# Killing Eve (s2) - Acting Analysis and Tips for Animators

Welcome back to another acting analysis and tips for animators and today I'm going to continue the series of Killing Eve. This is now season two and I'm going to cover episode one and it's going to go over a lot of body mechanics and
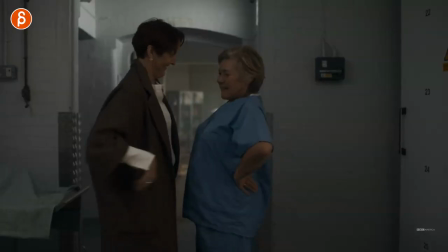[0:09]
pantomime and just kind of more body type language stuff so I'm very excited to cover that and let's go. And even though I say let's go we're not going right away because as always I want to say hi to those people who are new to the
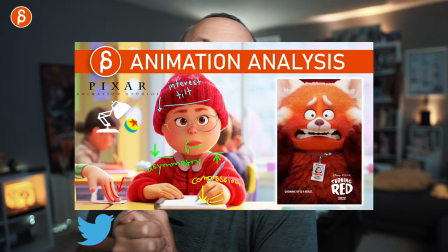[0:25]
channel my name is JD and I do acting analysis clips like these I do animation analysis clips I do lectures feedback I do a bunch of stuff this is the time where i put in all my thumbnails and i'll tell you about the channel and you can browse around you can subscribe if you want to if that's something of interest and that is the pitch as always now let's go and the first clip that i want to use
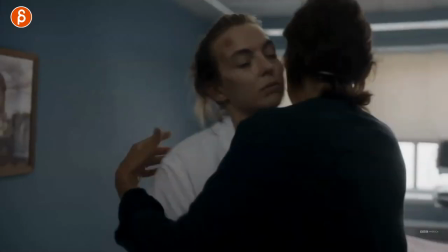[0:42]
here is that she just heard good news from her who lied about it spoiler but what i'm talking about is contact
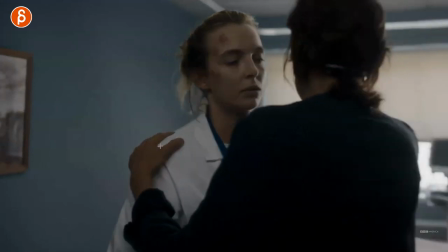[0:51]
this is another clip later on about contact but when you have something like this where someone puts the hand on there it's tricky because it's not just the one two frame contact
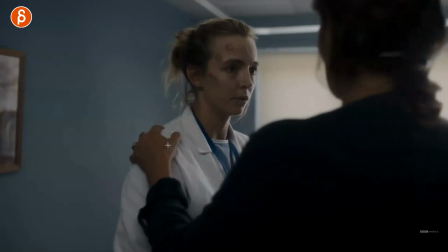[0:59]
thing where you can kind of do even a little bit of IK or just FK for a couple frames and match it.
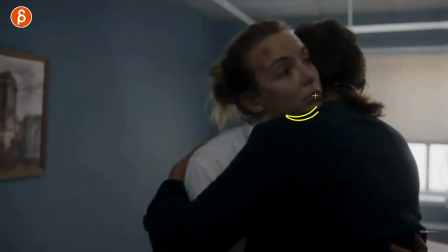[1:04]
This is full-on contact that holds. And then you got contact here with the cheek, the chin, and more here.
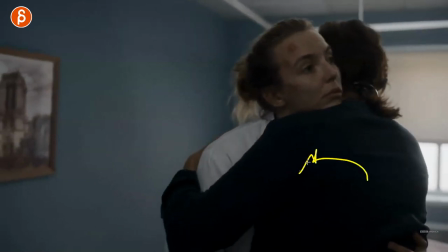[1:11]
You got compression. You got a character. This one's being the driver of this one.
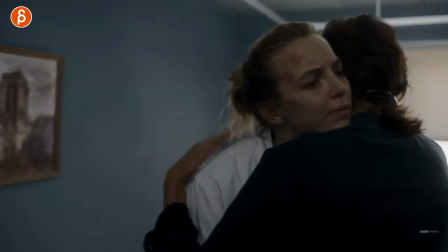[1:16]
So a lot of movement, a lot of complicated stuff in terms of body mechanics. That is interesting to animate.
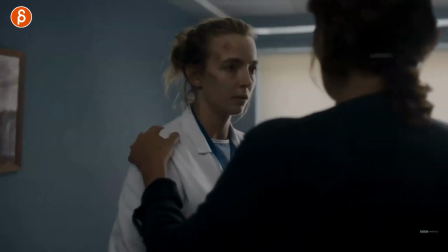[1:22]
It's interesting to do. On top of that, think about she is surprised about the hug.
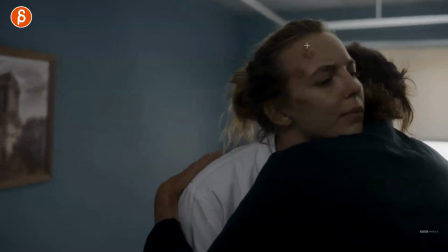[1:27]
And you can see this by this expression. and then after a while she actually gets somewhat annoyed and as it continues on you can see it here really
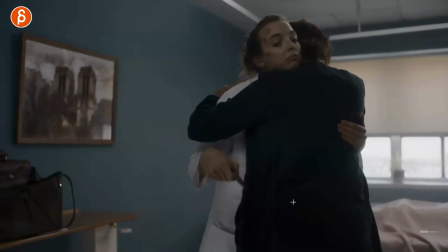[1:35]
and then she realized I could steal something from her I'm happy
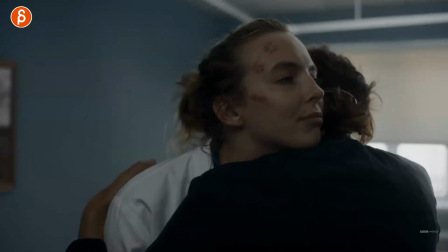[1:40]
I love this progression just facially so when you have something like this and
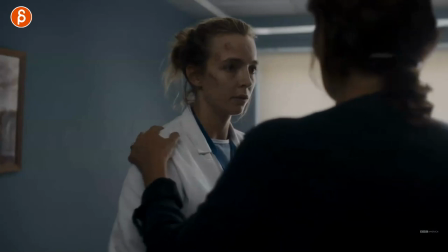[1:44]
this is for a class and maybe the assignment is just you know complicated body mechanics or contact you could do something like this it's still
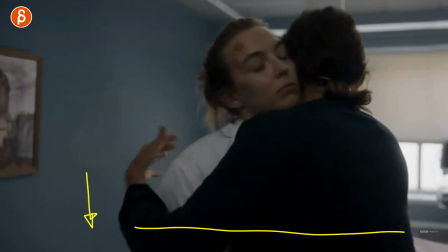[1:51]
cut off here so you don't have to worry about the hips and the legs and the feet and all that stuff but this is already very complicated and
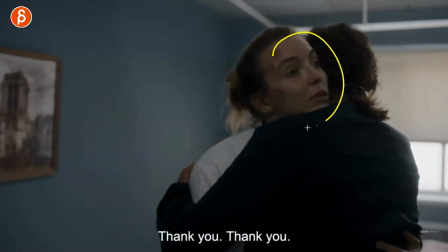[1:57]
from a technical point of view and then on top of that you could add the added layer of this so it's not just bottom mechanics but
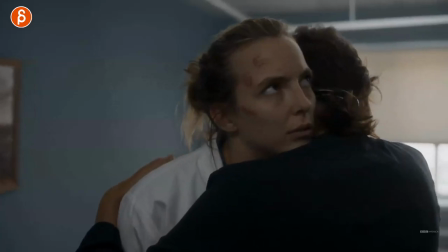[2:04]
you see kind of a progression of a character facially so you kind of sneak in some pantomime and thought process in there and speaking of pantomime here's
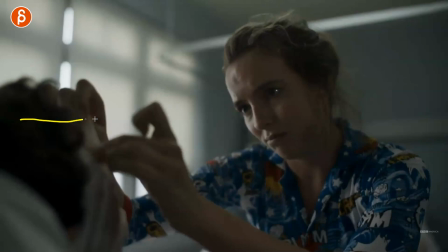[2:10]
another one this would be a classic what's in the box so i a long time ago had a shot where it was a box the box gets opened by a character and the character reacts to it in whatever ways and this is kind of the same thing the what's in the box is
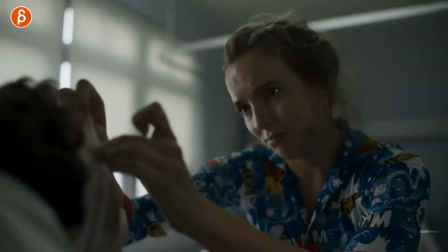[2:24]
this she is taking the bandage and the and the band-aids and everything off the kid, and she is having these type of reactions here.
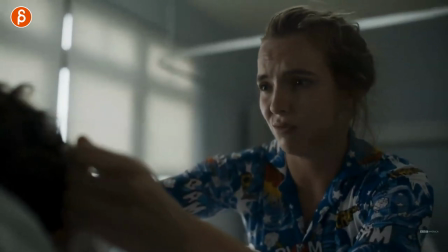[2:31]
So this is not so much in terms of look at the acting, even though it's funny. It's more as an idea.
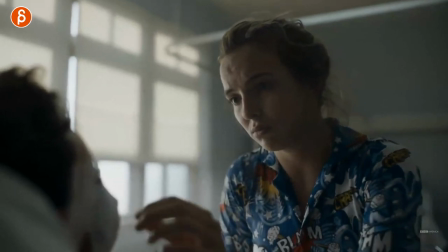[2:36]
So if you have a what's-in-the-box shot, and I'm going to scrub through some of these more horrific makeup examples here.
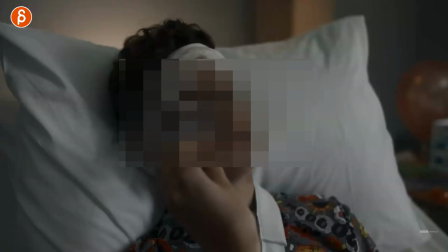[2:43]
Think about this. So this could be the example. So someone's opening something, and it's potentially not good to look at.
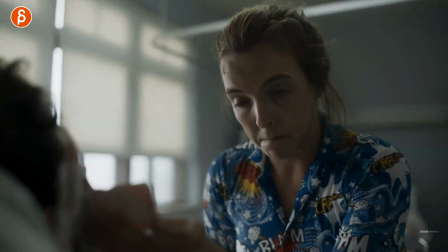[2:50]
So you got these type of reactions.
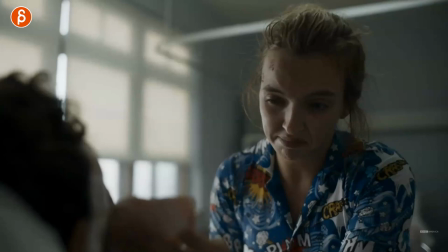[2:52]
She does have some audio, just some lip sync, but in terms of just pantomime see you can do a lot with just that in here
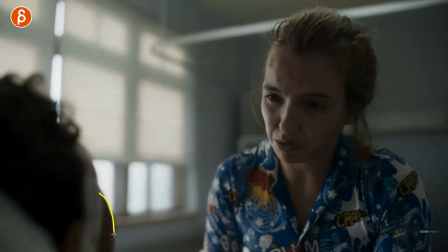[2:59]
yeah and you can i mean you could add lip sync you can also have just this person talking like in his case he asked is it really bad
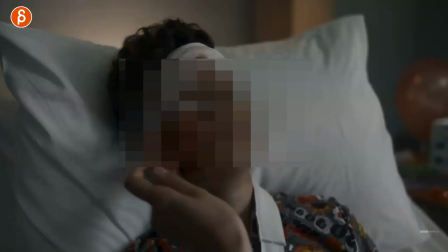[3:07]
and maybe your assignment would be well let's not make it that complicated let's not add lip sync let's just keep it in terms of reaction
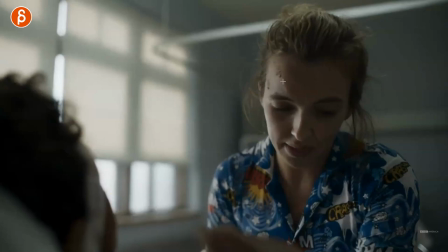[3:15]
so your lip sync is actually just coming from him which would be a blurred foreground and your assignment from an animation point of view is purely reactionary right
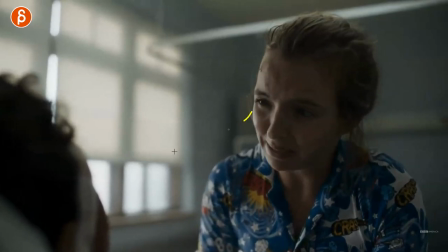[3:23]
so you don't do what she does here it's purely pantomime in terms of visually how she reacts to what she's seeing and you can see all kind
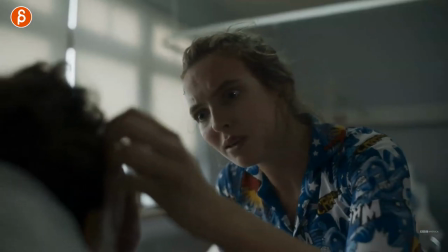[3:30]
of stuff here and she explains stuff to him even then you got this reaction here i think an example like this or just that type of
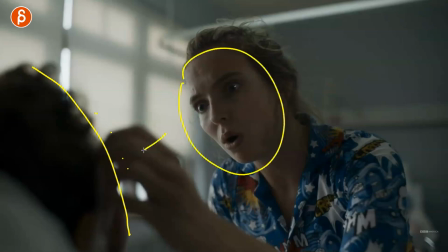[3:36]
assignment of but what's in the box as in a character is reacting to something that the audience is not seeing so we're not showing these type of
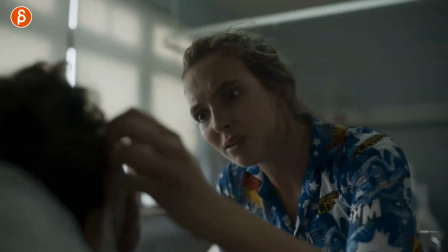[3:44]
images here that i'm blurring out that would be a really interesting thing to to anime so kind of think about the progression of maybe the character
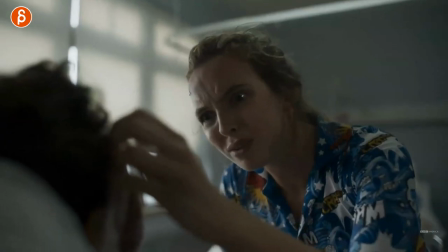[3:53]
is kind of somewhat disgusted and then shocked and then maybe towards the end almost i don't maybe angry or interested i think this type of assignment
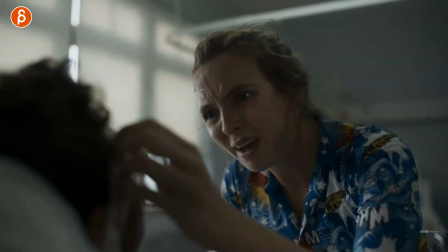[4:01]
gives you a lot of room in terms of pantomime choices and kind of thought process of this character and again sticking with contact here's another one so
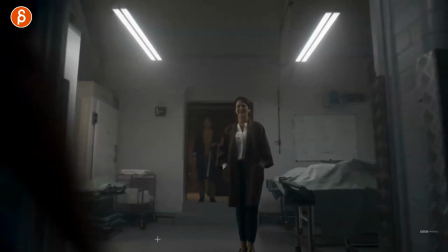[4:09]
i love by the way i love how she kind of goes and stops and it's just so excited about seeing her friends but it's this so again you have a
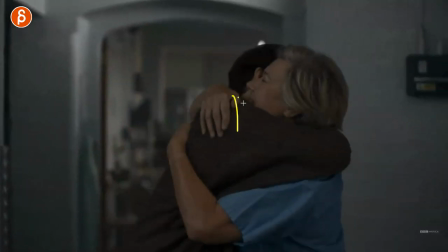[4:16]
moment where this is happening and again this is very complicated you got contact with the head the arms the shoulder the pressure there
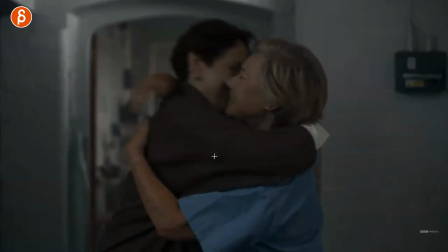[4:24]
the compression here ike hands you got finger compressions and you got you know you gotta think in terms of who is stronger are they kind
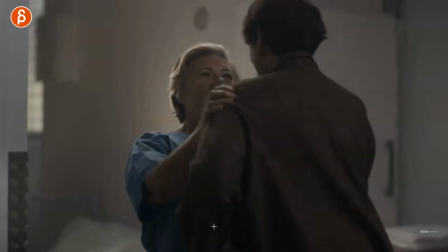[4:32]
of swaying back and forth is someone driving the action again this is fairly complicated in terms of body mechanics even something like this where she would hold on,
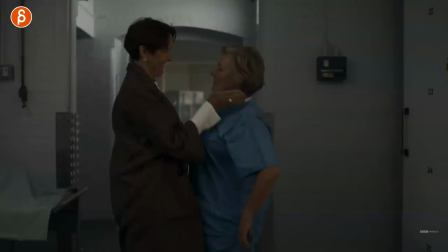[4:40]
and it goes down. All that is put on contact, and this is, you know, not easy to do.
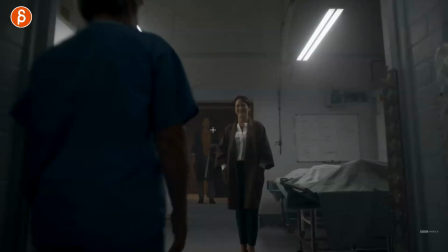[4:45]
On top of that, you could do something. If the assignment that you're doing, if you're a student and you're watching this, you could do something where you could extend the assignment.
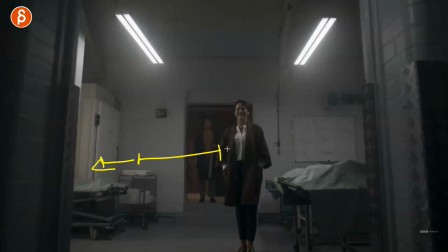[4:52]
So, as always, if this is your timeline, imagine you're extending your timeline left and right, and you're doing something like this.
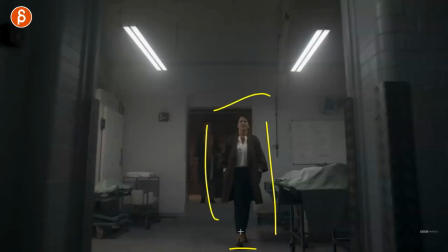[4:59]
Again, this is a full body mechanic shot here. Impressive to see, but it's kind of the anticipation of,
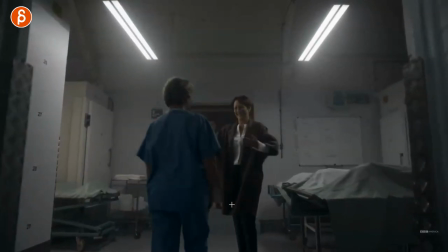[5:05]
oh, I'm happy to see my friends, or even something like this when they do those arms hey and this is just a slight moment of
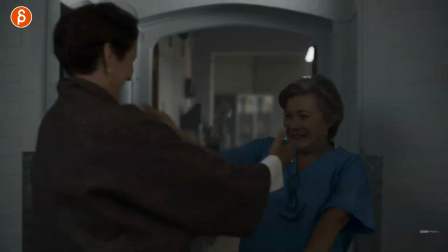[5:11]
pause i think this would be a great moment to add before you do purely mechanical technical things which
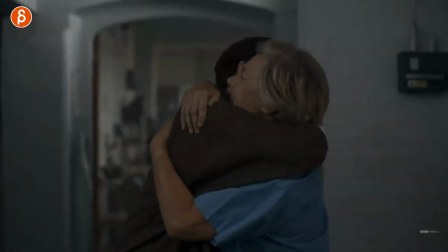[5:18]
you should do because it's it's difficult to do and you need to practice this and even at the end when she says your hair smells fantastic i love this
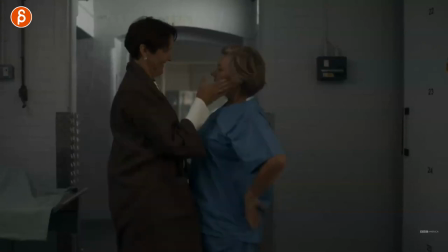[5:25]
little interaction here and that just that little oh you're too kind with that little cheeky bit here i think this is really cute and this could be an added thing so once you're done with this you can just add this at the end that's a little button just
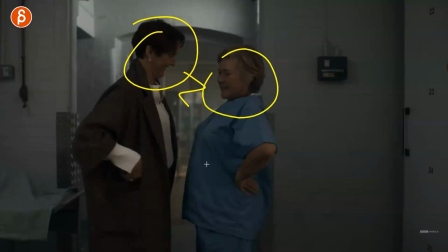[5:38]
kind of gives us more of an insight in terms of their relationship and how they relate to each other i think it's really cute and again kind of an
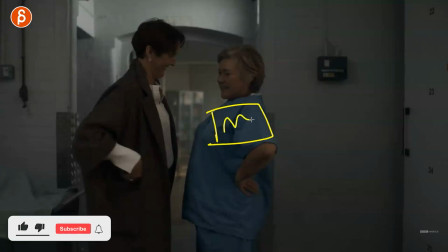[5:45]
expansion of i'm doing you know this is like your box of body mechanics but on top of that i'm adding more layers of character and
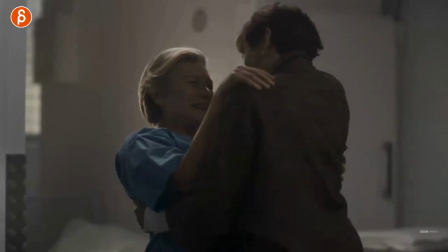[5:53]
pantomime and interest so it's not just purely movement and technical things this one is not about mechanics this is more about listening we're back to those two characters
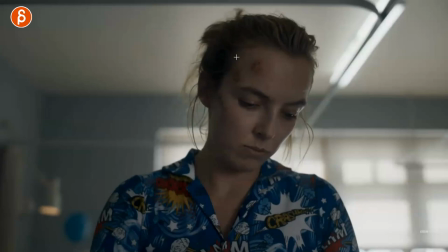[6:01]
and she is very brutal throughout the show in terms of her actions but in terms of how honest she is and she just tells the kid that you know
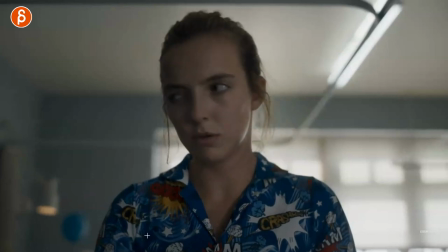[6:08]
your outlook is not so good and he starts to cry in the background here and her reaction is this like oh he keeps crying
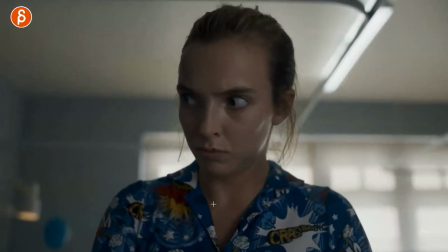[6:15]
again her reaction really do you really have to cry her face is so good she's so good in the whole show love
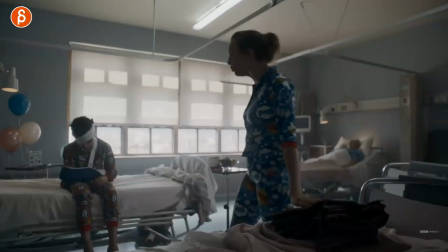[6:22]
that you got that eye roll and then she finally decides all right maybe i should go over there and comfort him and it's kind of the physical thing of i'm getting
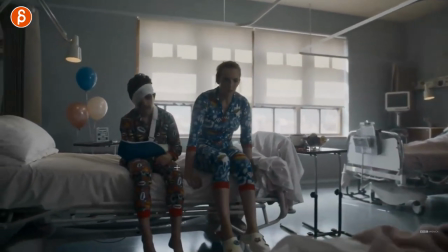[6:30]
closer to the person so i'm not that you know there's no physical distance and kind of almost relating being on the same level i'm sitting like you you
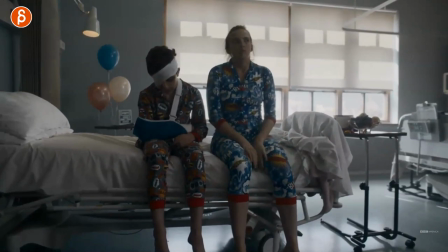[6:37]
know let's just you know empathy there and then she says something why am i showing you this because this could be again your your technical
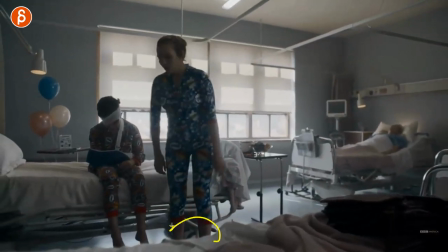[6:44]
physical assignments of a walk including a turn and then a sit down and sit down on something squishy, right?
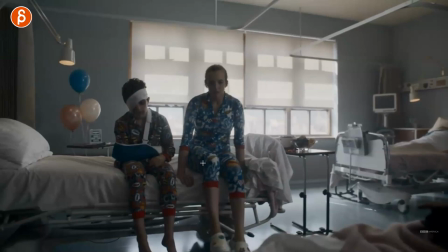[6:53]
Because you can always think in terms of what are the physical properties of whatever object the character is interacting with. This could be concrete she's sitting on.